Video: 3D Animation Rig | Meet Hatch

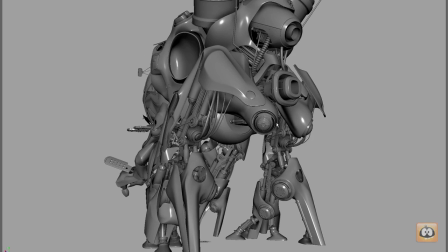And I like the tail lights in the back here. I thought that would be kind of cool.
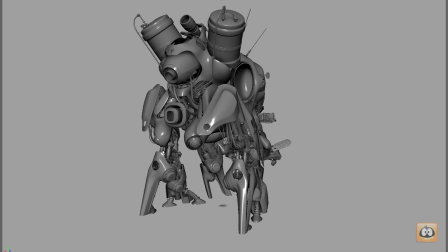In the render I only showed the front one lit, but I thought it'd be kind of cool that these ones could light up too in the back if the guy had to back up and use the mirrors to see.
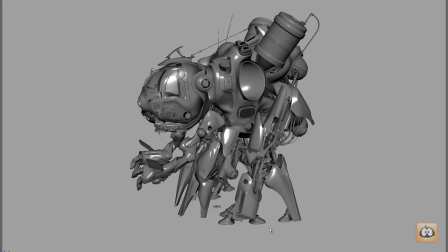One of the things that I think is cool too is I really like the feet. Feet are kind of something with mechs.
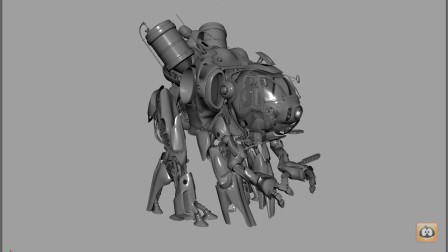You always see a similar kind of foot that has these two-toe kind of thing.
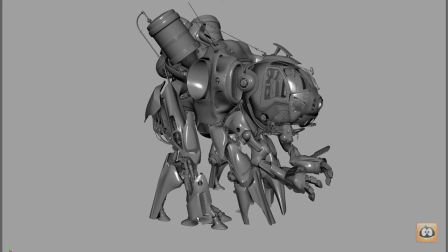I mean, we did end up putting toes in here in the end, just so that I could have something when it lifts off to plant, and that was really important for to teach the animators.
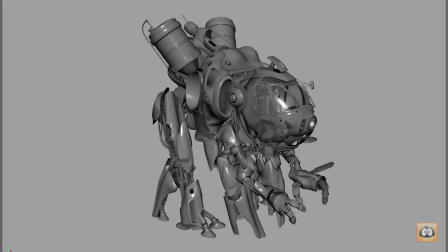But for this one, I wanted to have this like stump thing.
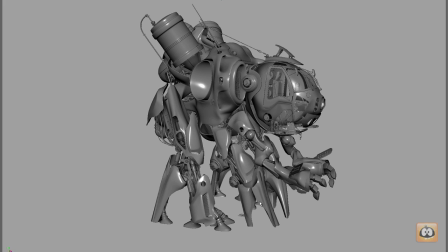I wanted to try out these kind of like forked, like scissor feet kind of thing, and I thought it was really successful in the end.
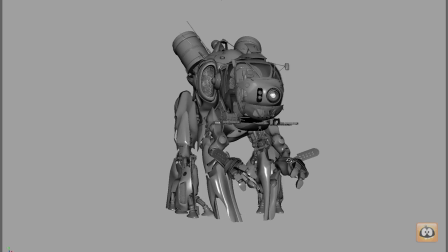But you can see it's something that right off the bat when you see it, you want to see it moving.
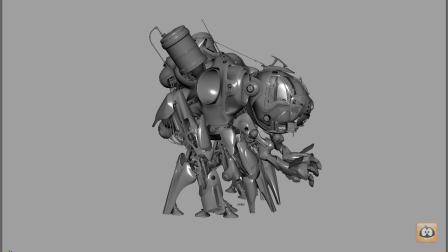Most of the people that I would show it to, they would instantly say, man, I can't wait to see what the animators do with that.
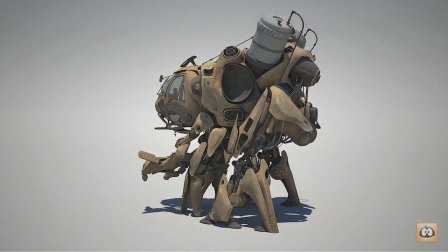So with that, I'll leave it up to you to come up with something really cool using the new Animation Mentor Mech Hatch.